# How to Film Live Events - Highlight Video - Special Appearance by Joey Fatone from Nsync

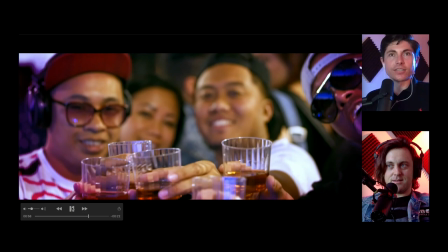14:43 yeah people just getting down
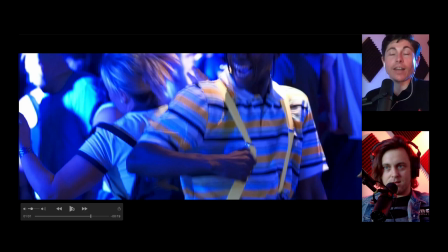14:46 having a good time and here we go i told you the ladies love them i mean i don't have to tell you but i noticed that mixing
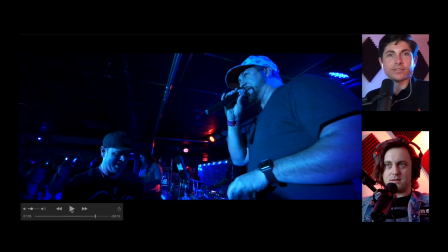14:55 it up he did a lot of songs too right joey um he didn't uh i don't think he was just emceeing check it out um go back oh wait i'll do it you know the guy that that messaged us garrett is right there
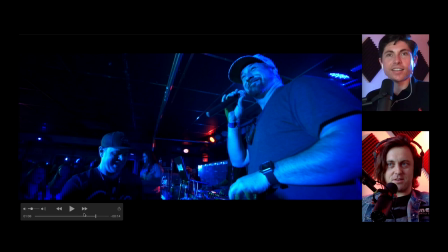15:10 oh okay this guy in the bottom left his name is garrett he's like the promoter for a couple of things and he was like oh can you edit some video because he saw this and i'm like i i don't know if i could edit somebody else's video to to turn into something like this um because i kind of like was doing a lot of these tricks in person so i had to decline to edit but he's a cool guy just wanted to point
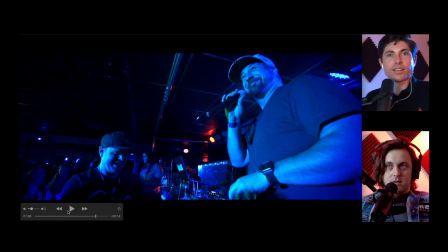15:29 that out yeah and look he's very excited to be hanging out with garrett look at that face yeah joey's excited about garrett dude
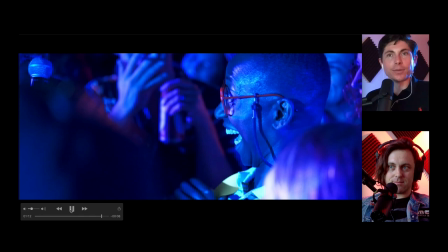15:36 It smiles all around More action here Joey's Getting the ladies up there Oh man,
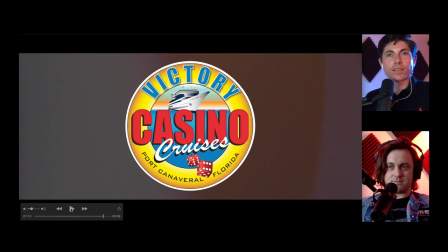15:44 what is that, our fourth, fifth appearance? Here we go, the logo That's right What's going on behind here? What's this effect in the background?
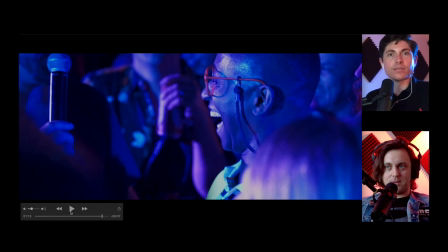15:55 It's a light leak A real one?
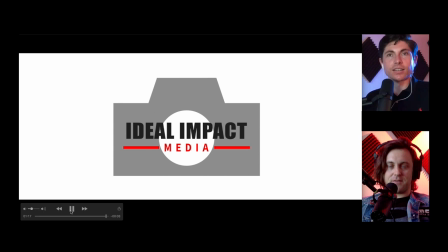15:59 No, I mean it's real Somebody shot it but I got it in a pack Just to make it interesting In fact, I have a few other things to talk about. Go back. How far? Just anywhere in the video because there's a couple of things that I want to talk about. Counterbalancing that gold ceiling and white balance. And there's a couple of techniques that I employed. Not here.
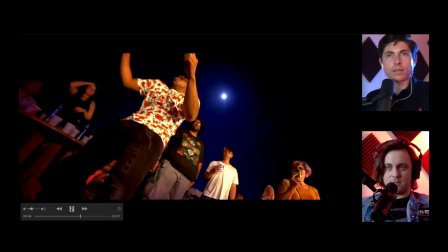16:19 Just let it.
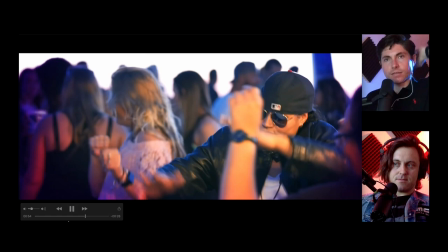16:22 Let me see the mouse. I'll find it. You can use the pad. Oh, yeah.
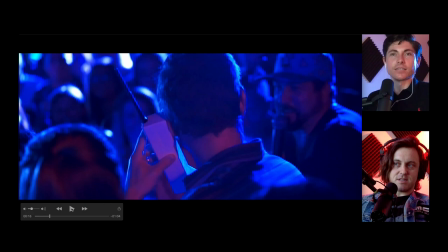16:31 Look at that phone, by the way. How is that not a treasure, dude? Well, I mean, it's nice, but it was expected.
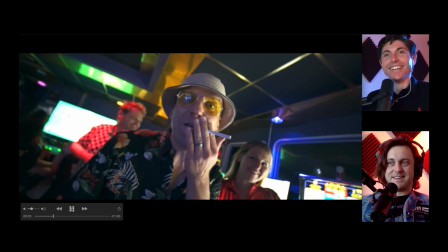16:36 That's true. it's a 90s party but that's like an 80s phone so that guy was out of date even for the 90s party
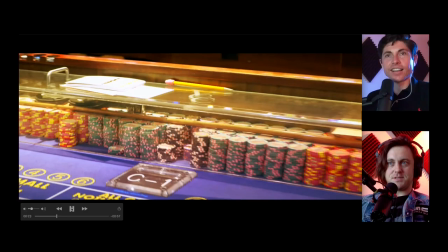16:43 okay let me see if i can find something here so this part is this is up in the nightclub it doesn't have the gold ceiling here but this is this
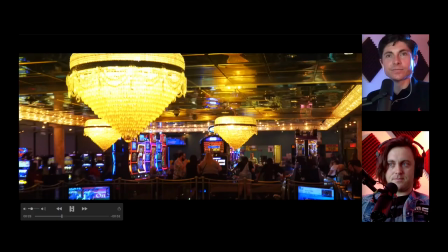16:49 is in the casino the gold ceiling is
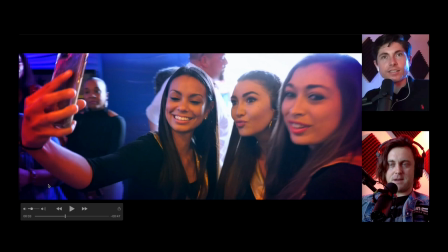16:53 so you don't just put that on tungsten and just let it fly it won't work you see this how the edges are purple there's a purple vignette and it works well like it took me like filming on the boat like a couple of times to
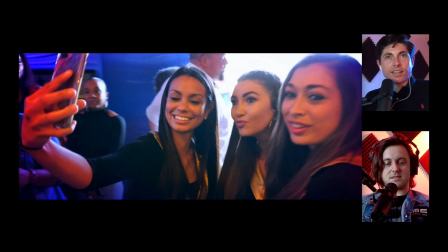17:06 realize this but because this is like everything's like super yellow even even like setting the white balance like it's super yellow and when you set it to fix the skin tones everything else looks really weird because it's a gold ceiling there's gold light being shined on everyone there's just no white balance in
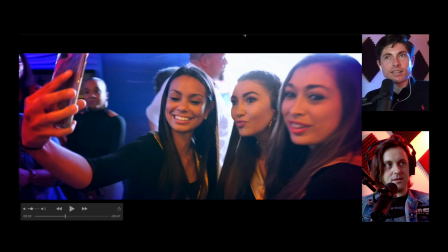17:21 that right but what what two colors go good together yellow and uh purple right so i create this purple
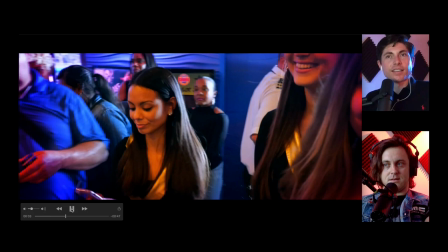17:27 um vignette in photoshop and I use it every time I film on the boat and it just,
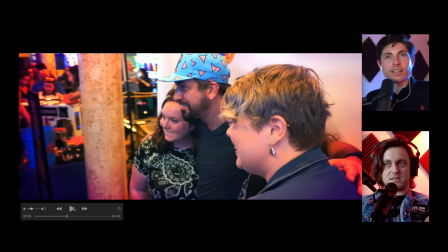17:34 it really Huh. There it is here. See that? It just helps your eye and balances it out.
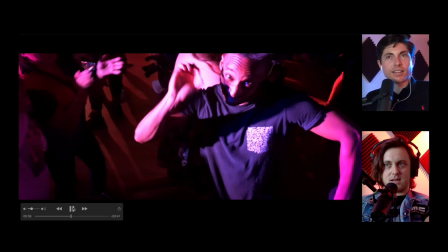17:40 It just balances out the image because otherwise it's a yellow terrible image. All the casino imagery is great and this is the nightclub so it doesn't need it here.
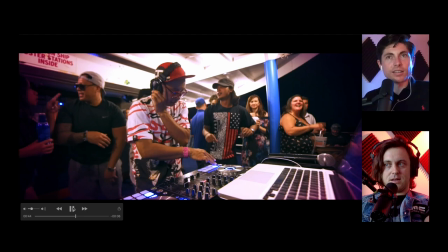17:48 Yeah, casino or the nightclub is going crazy colors anyway. Nightclub has like disco lighting. There's a little bit of it here.
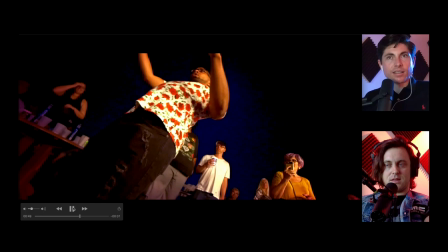17:53 This is outside on the deck after dark.